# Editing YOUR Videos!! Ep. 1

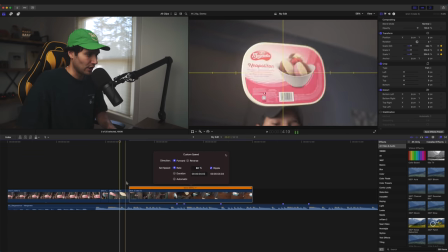(4:09)
Let's slow it down to 80% just so it's a little easier to digest. And we're going to do a speed ramp when he throws it. What was that?
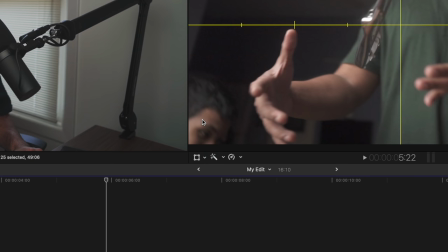(4:22)
That must've been, okay. They must've gotten this individual right here to drop the spoon and now he's trying to duck out of the frame unfortunately
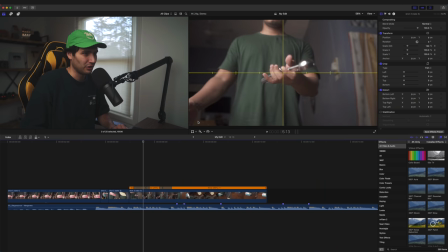(4:31)
we can see you all we have to do is some kind of zoom in here so set a keyframe
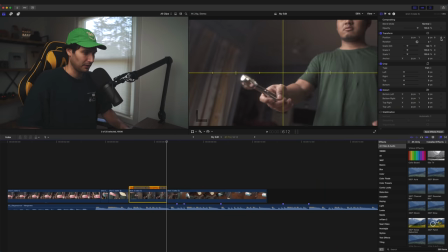(4:36)
there and there we'll cut the clip here on our last frame we'll zoom in i don't even know 158 percent
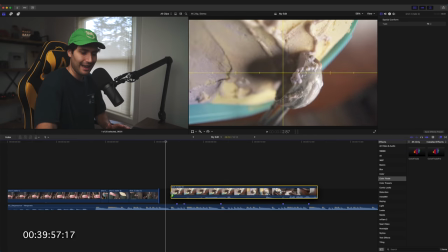(4:48)
i can live with that we have our ice cream scoop next and i don't want too much of the hand in the shot.
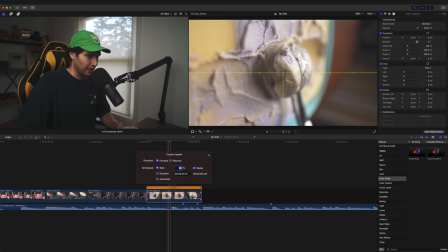(4:55)
So I think we'll cut it here. I'm going to go ahead and slow this down to 80%. I'm going to stabilize this for sure.
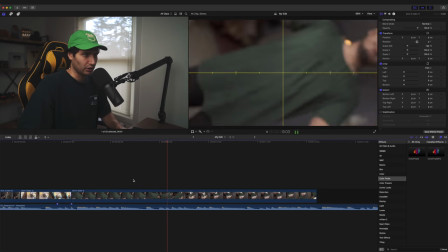(5:02)
Here we have the ice cream dropping in the bowl. You can see we have a twisting movement and then the ice cream drops in. It's a lot of shake right there. There's too much of a delay between the twist and when the ice cream falls.
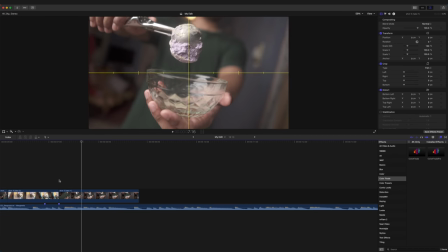(5:15)
I want twist and fall. I think I'm just going to cut out the twist, grab the part of the clip where the ice cream falls and make my own twist. Set a keyframe here and then we'll wait for the ice cream to start falling.
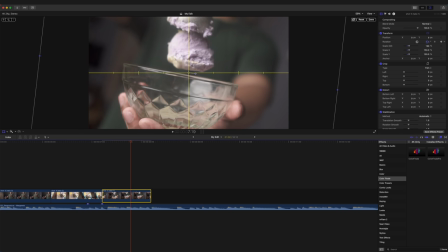(5:28)
That's where we will set another keyframe on a rotation here. I'm going to try and accentuate this movement by setting a keyframe on our scale when our rotation ends. And then I'm going to go back to the start, zoom this out a whole bunch because we can right around there. Oh yeah. Oh, you know what we can do is we can track the ice cream falling.
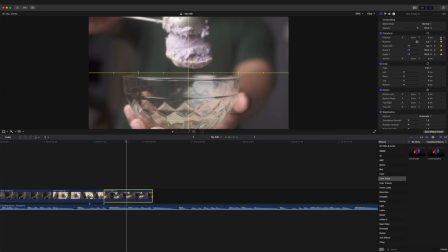(5:49)
Yep. So on our second keyframe rotation here, we're going to set a keyframe on our position. Then we're going to go to the end frame and just drag that.
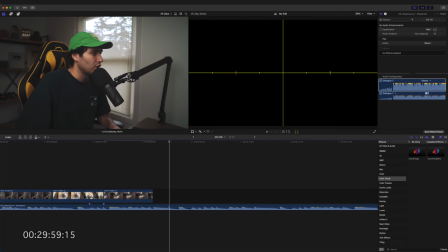(5:58)
You know what? I actually kind of like that. On to our next shot. We have the ice cream reveal. Okay, so I'm going to delete that. I'm a strong believer that in sequences like this, you don't have to hammer home every single action in the video. We already see the ice cream being scooped. We see it being put into the bowl.
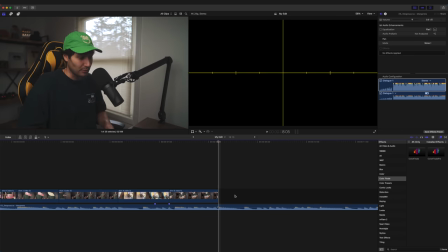(6:16)
We don't necessarily need another shot of the ice cream going in, but I'm content with that.
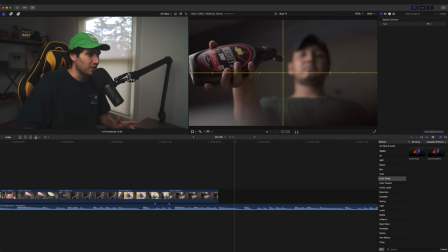(6:21)
We can get straight into the condiments now. Yeah, again, similar to the ice cream going in the bowl, I don't think we need this many shots of condiments.
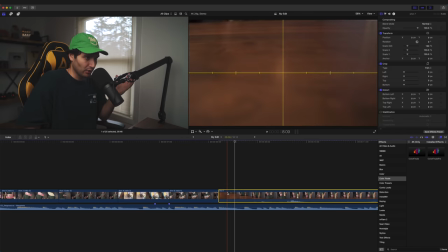(6:28)
This is a good shot here where you can see the two bottles because it shows kind of what we're about to do.
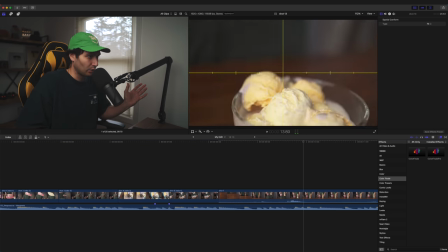(6:32)
And then we have a shot of the ice cream here close up with the syrup being drizzled on.
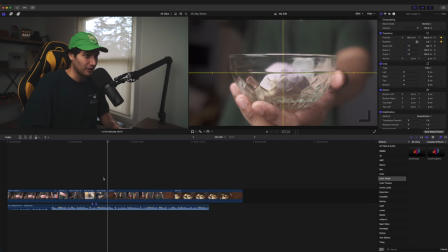(6:37)
And I like that as well. And this actually happens to work perfectly because we have this downward movement now where we track the ice cream going into the bowl.
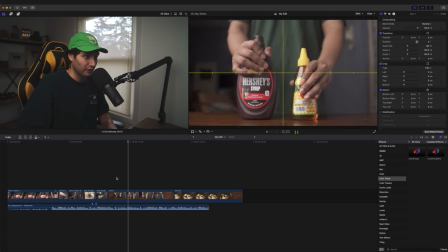(6:46)
Now we can grab a downward movement of this stuff hitting the table. So we can make a cut right there.
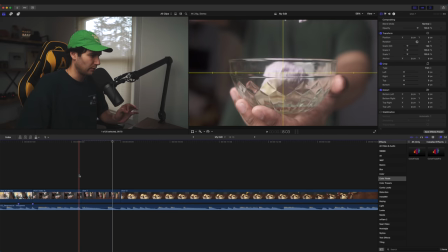(6:52)
I'm going to slow this down to 40%. What I want to do now is kind of make these shots flow into each other a little bit better.
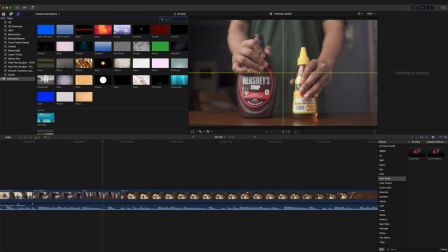(6:58)
So I'm going to go up into my smooth transition layers from Ryan Nangle.
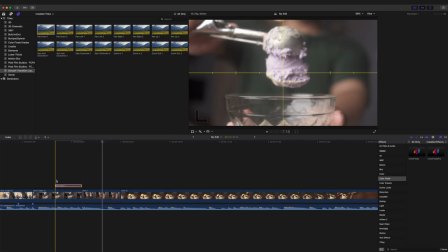(7:04)
I'm going to grab the pan down one and put that here. And then the pan down two and put that there.
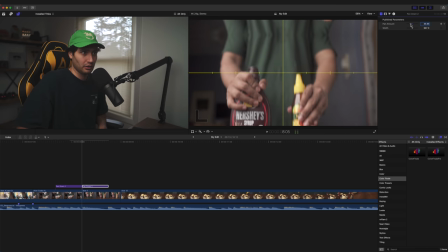(7:10)
And this we can adjust.
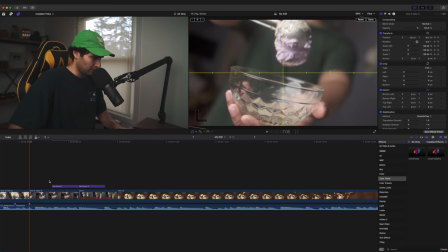(7:12)
So this isn't tying in completely smooth just yet. but i have an idea i'm gonna duplicate this clip and drag it up and i'm going
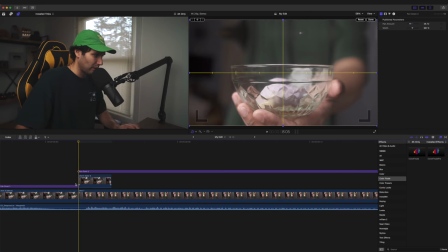(7:21)
to extend it out one frame and then delete the rest so now we have a frame kind of overlapping with the next shot and all i'm gonna do
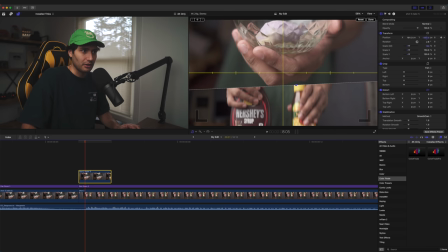(7:29)
is drag this frame up to the top here now in our effects i'm gonna grab the shape mask and drag that on and just feather this out a whole bunch i know this looks crazy but hear me out.
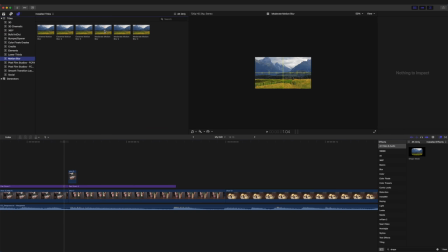(7:43)
Now I'm going to go into motion blur. I'm going to grab the moderate motion blur. I think this is also from Ryan Nangle.
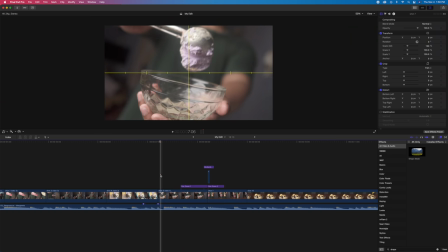(7:48)
You can cut that down right there. And now when we play this back, we get this. Oh, you know what it's missing?
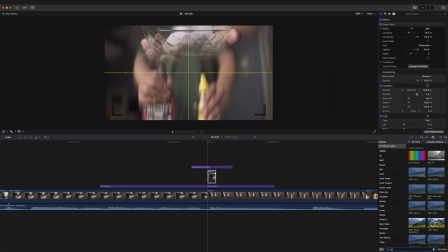(7:54)
We're going to go into our effects here and grab the directional. This is a type of blur and drag it onto that frame, set it to 90 degrees and then crank the amount all the way up.
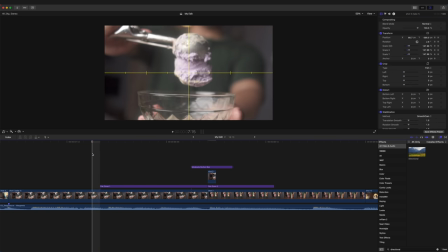(8:07)
That is going to look a lot better. I can already tell. Going to play that back. Boom.
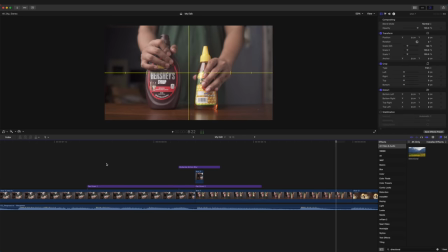(8:11)
Ice cream goes down and then we're just straight into the next shot. Love it. And then we're into our next shot here of the syrup going onto the ice cream.
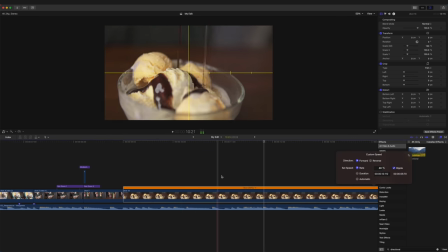(8:18)
I actually really like that shot. Let's slow this down 40%. I'm just going to trim it up for now and see what our next shot is.
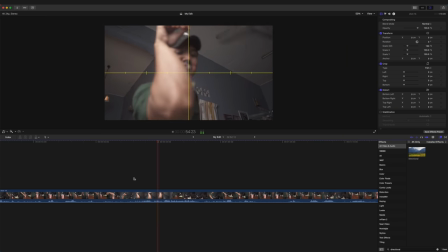(8:26)
Is he going salt bay? That's awesome. Okay. I don't really know what to do with this.
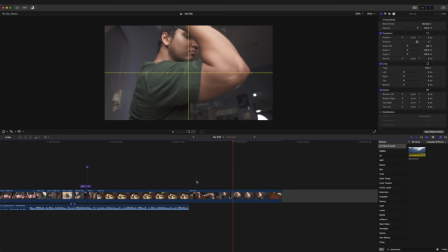(8:31)
I think there's just too much time in between when he grabs the sprinkles and then we have like a good shot of them doing the salt bay off the elbow.
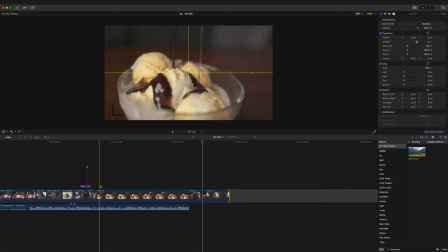(8:40)
So I think I'm going to use this as two separate shots. We're going to have to do some kind of speed ramp from this into this shot. So I'm just going to play this back with a little more volume and find a part of the song that will sound good with a speed ramp.
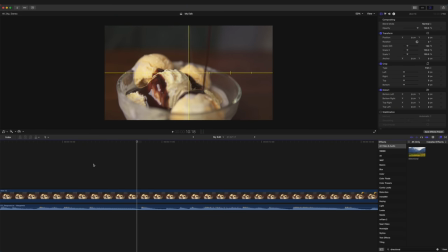(8:54)
Yeah. Pop. Right there. So let's just make a speed ramp right here.
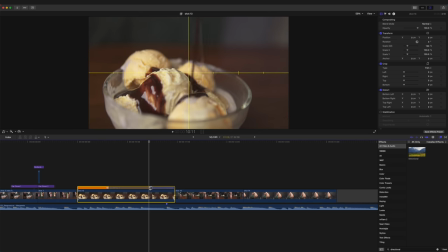(9:01)
Bring this up to two times. Pull this back a bit. We'll set this to 20%.
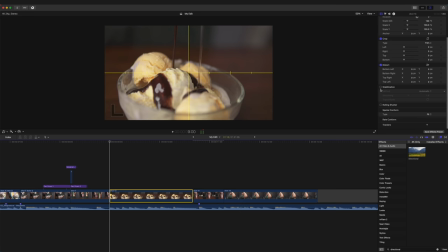(9:07)
On this shot, I want to stabilize it. I'm going to make sure that's set to smooth cam.
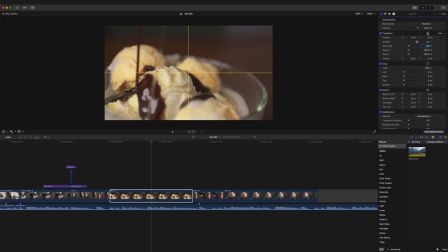(9:12)
Let's punch all the way into 140. Really get close on that. Go back to the start and set some keyframes here, and then go to the end, and we'll zoom out to 110.
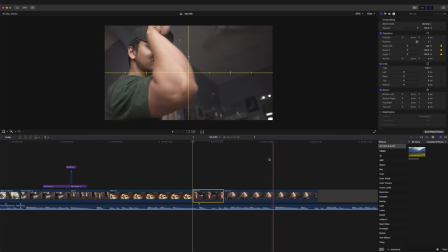(9:23)
And then on this shot, I want to accentuate that zoom in a little bit more so we'll start at 100 we'll go all the way in to 120 and stabilize and now if we play that back that's good for the sprinkles the salt bay we're going all the way down to 20 and
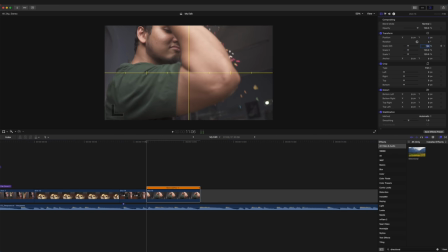(9:39)
we're just going to crop into 120 and bring that down set some key frames go to the end here and go back out to 100. perfect okay we're in the home stretch here let's go ahead and finish this up i
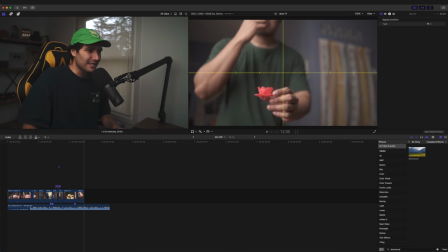(9:57)
would have had the exact same reaction is this a plastic flower or candy i've never
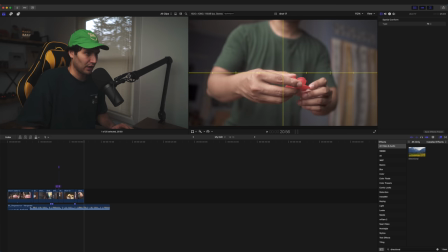(10:04)
seen that before i think i'm gonna completely disregard these last few shots of the flower we're gonna use this as our hero
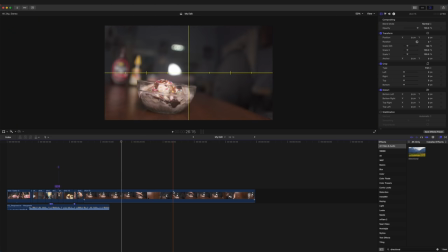(10:11)
shot because in my opinion this is the best frame to end the video on maybe if i slow this down 20 i'll reverse it and instead of starting
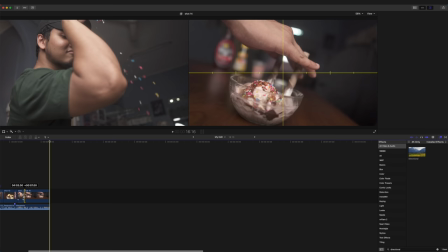(10:20)
the shot here i'm gonna start it like there cut it on this side as well let's go ahead and stabilize this shot bring that more centered now really quickly i'm gonna add a color grade by bringing on color finale pro let's use my basic lut from my vintage
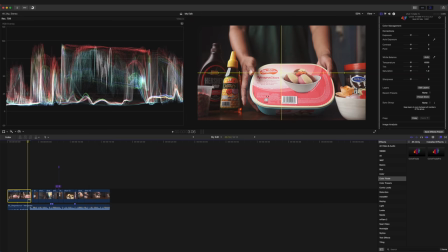(10:36)
look 2 lut pack this is the lut i use like pretty much for everything i'm just gonna hit command c to copy that grade highlight the rest of the clips
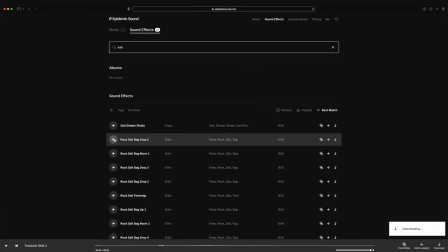(10:44)
and we're gonna paste the grade onto the rest of the video all there's left to do right now is i'm to go back to Epidemic Sound and download a bunch of sound effects.
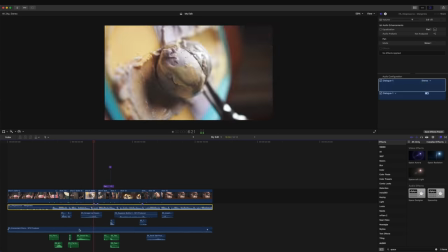(10:52)
I'm going to sound design this entire sequence really quickly, and now we are ready to compare the final edits. I think because we pretty much already know what mine is going to look like, we'll start there. So here is my edit of EJ's ice cream b-roll.
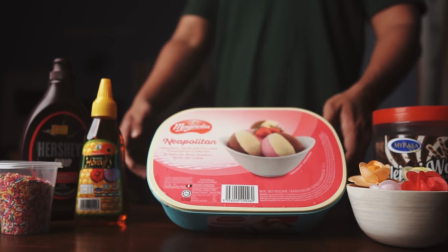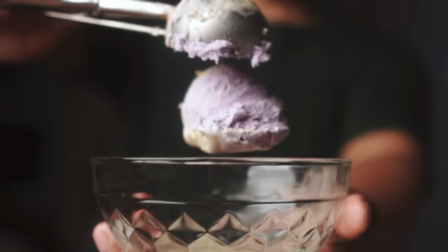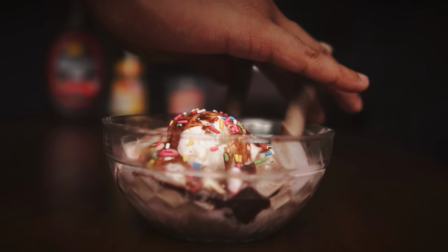I mean, considering how quickly I had to edit this, I think this is pretty good. It of course helps that this footage is really well shot and well lit, but at this point, I am a lot more curious to see EJ's original edit of the ice cream b-roll